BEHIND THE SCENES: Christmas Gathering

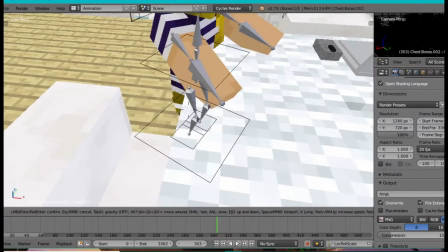[8:19]
You got the cherry punk boots,
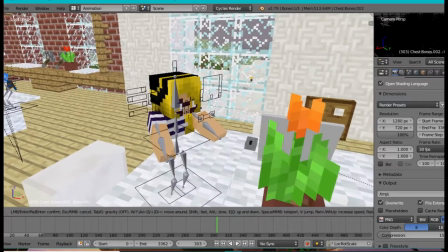[8:23]
sailor shirt, hat, exactly what she would look like in actual Splatoon 2.
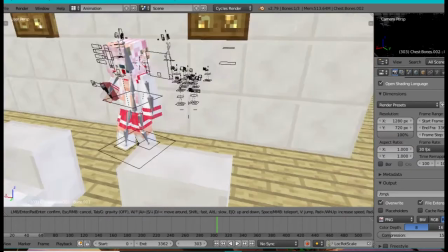[8:30]
It's just in Minecraft form. Speaking of Mangle215, this is Mangle215's skin.
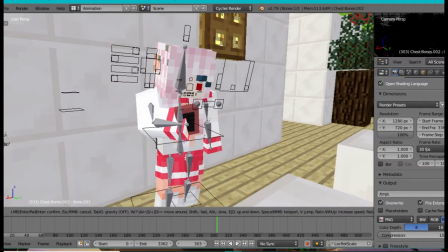[8:37]
She doesn't actually play Minecraft,
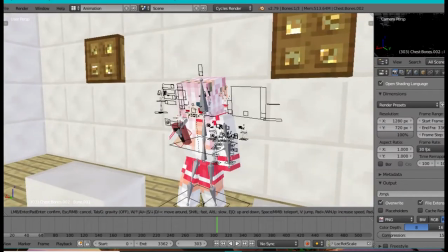[8:40]
but she suggested that I should add her to some of my projects just to give credit.
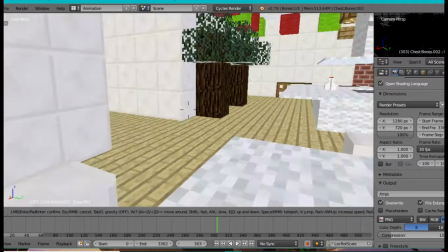[8:49]
For example, she made Felicia here and she'll give her credit. Yeah, she's bored.
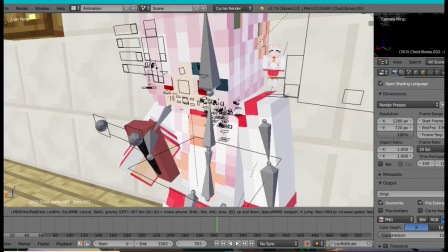[8:54]
Looking at her phone, she's bored this way, always.
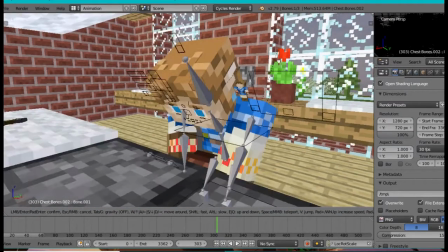[8:58]
We got Link here, so most of you people might say, what the heck.
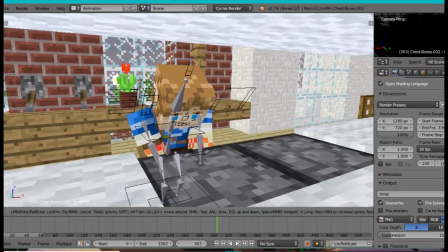[9:05]
The reason, just to give a nerdy reference here, sorry.
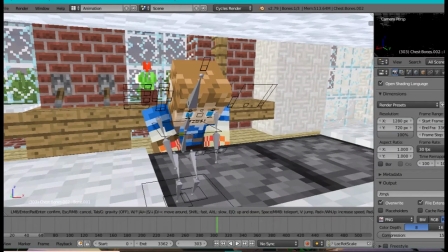[9:10]
The reason I would add him and make him as the role of the chef
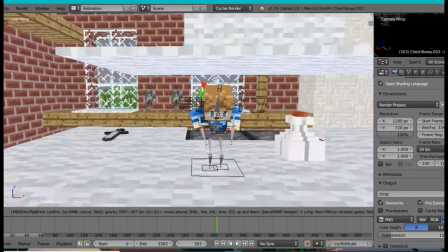[9:16]
or cook of this small kitchen is because he cooks in Breath of the Wild.
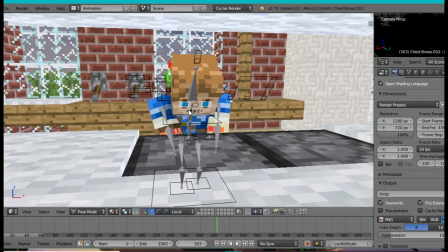[9:24]
And I just figured, hmm, if he cooks, why not have him cook here? Just cooking, I I don't know, Helion Steak.
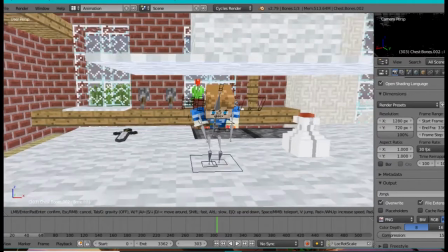[9:33]
Hyrule Steak. Yeah.
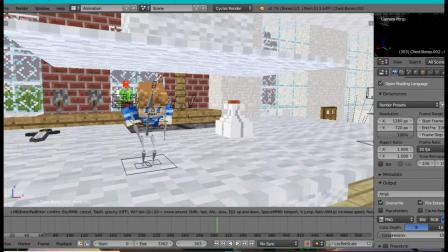[9:37]
I mean people mostly wouldn't care, but if you're wondering, yeah that's why.
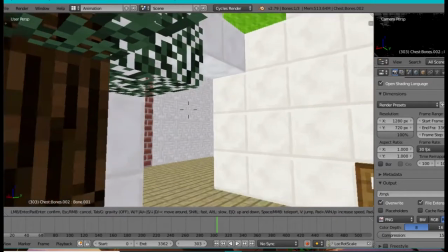[9:43]
Just put some references in it.
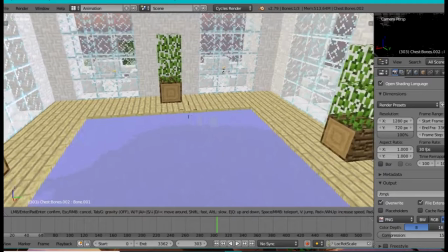[9:46]
You got the hot tub, or no, hot spring, hot tub, whatever, indoor hot whatever, I don't know.
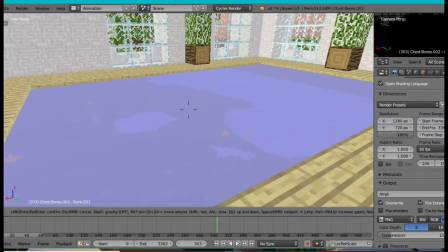[9:53]
Yeah, this is water. And I would do the special effects on water of what Arbiter 617 shows on his tips,
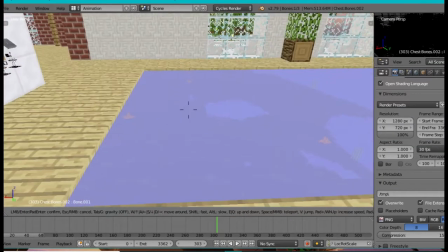[10:02]
but since this is unrendered I don't know how it would be like in the actual animation.
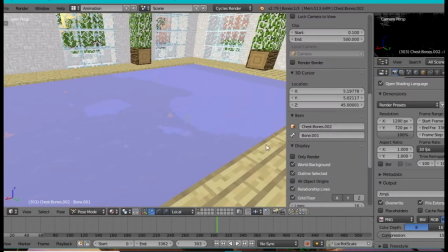[10:11]
But I couldn't anyways because you could see the inside of the caverns
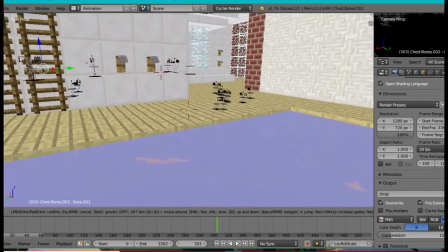[10:17]
and when I made when I made a camera shot of animating in this area,
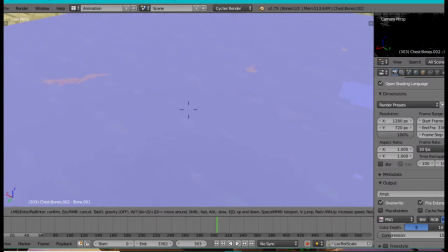[10:23]
it'll just look weird. I mean yeah you can actually see the underground caverns when we got the water but underneath here is not. I don't know, it's just how it is. The water is like transparent.
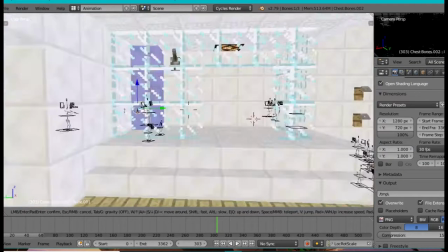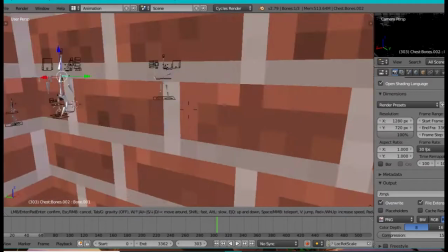[10:43]
So without further ado I'll explain how I animated things.
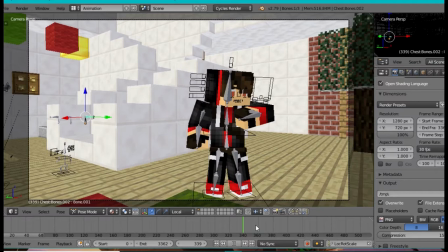[10:48]
So you got your camera, you got the walk cycles, and me looking at the watch which is not actually a watch.
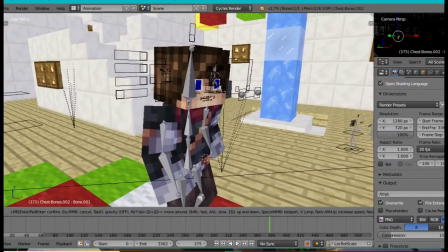[10:57]
Let's call it an invisible watch. So the walk cycle on Caleb, uh, I actually, uh,
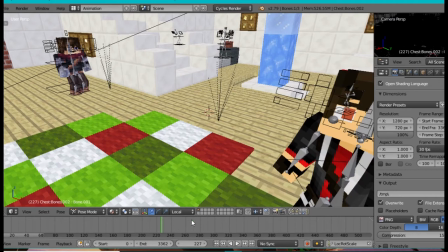[11:05]
uh, followed Arbiter617's, uh, walking cycle tip or tutorial on his channel,
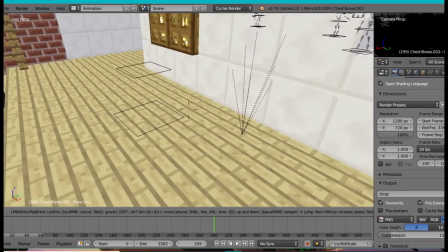[11:12]
which I followed the second method, which was walking him outside of his, uh, rig,
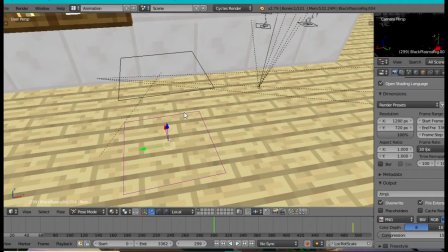[11:17]
which is,
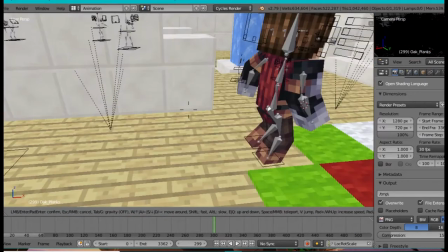[11:18]
this one yeah so I did a few I did the key frames I had to keep frame him step
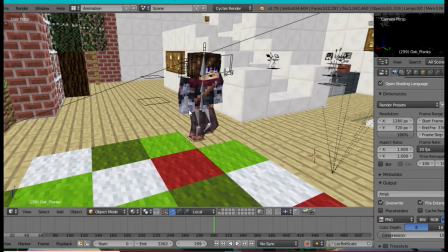[11:27]
him stepping and stepping one at a time and in the parts where he
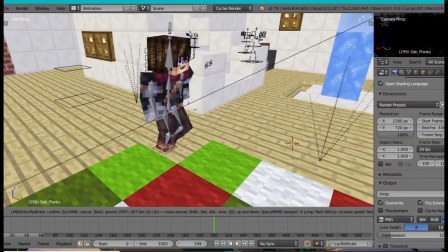[11:32]
left off his foot to do another step I was like normal walking and we do that
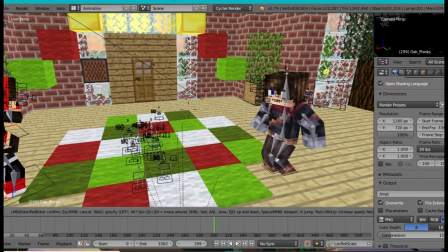[11:37]
uh the back bob just make these more natural but in the actual animation didn't look like it but it's the best I could do.
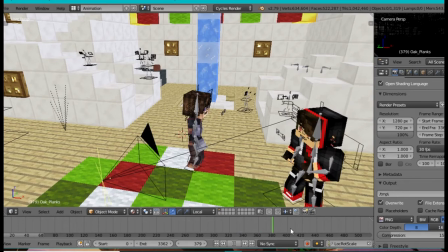[11:49]
So you got the part with the doorbell and the camera switches. Next shot.
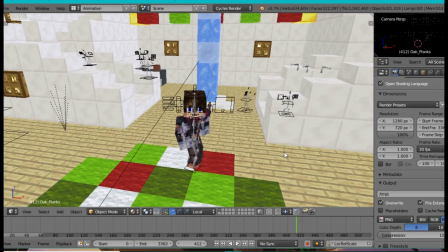[11:55]
And let me go back to frames.
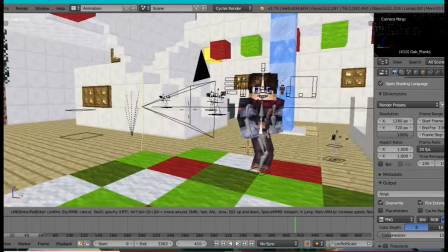[11:59]
So depending on how much characters are in a scene or shot or whatever,
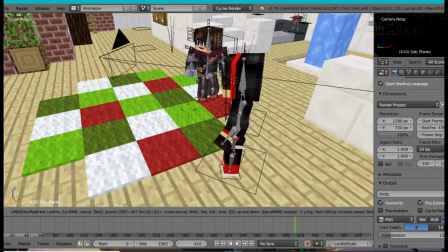[12:06]
I usually keyframe everything from one scene to another scene from frame to frame.
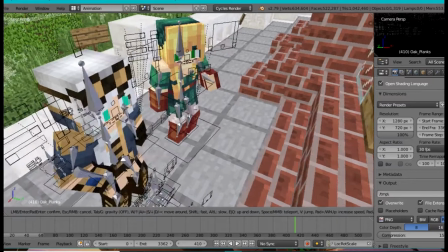[12:12]
I could jump. So these characters are right here, right? I'm gonna go back a frame, or back frames.
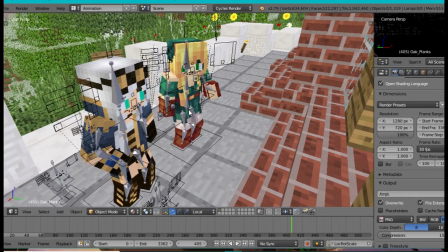Okay, I think it's like right here.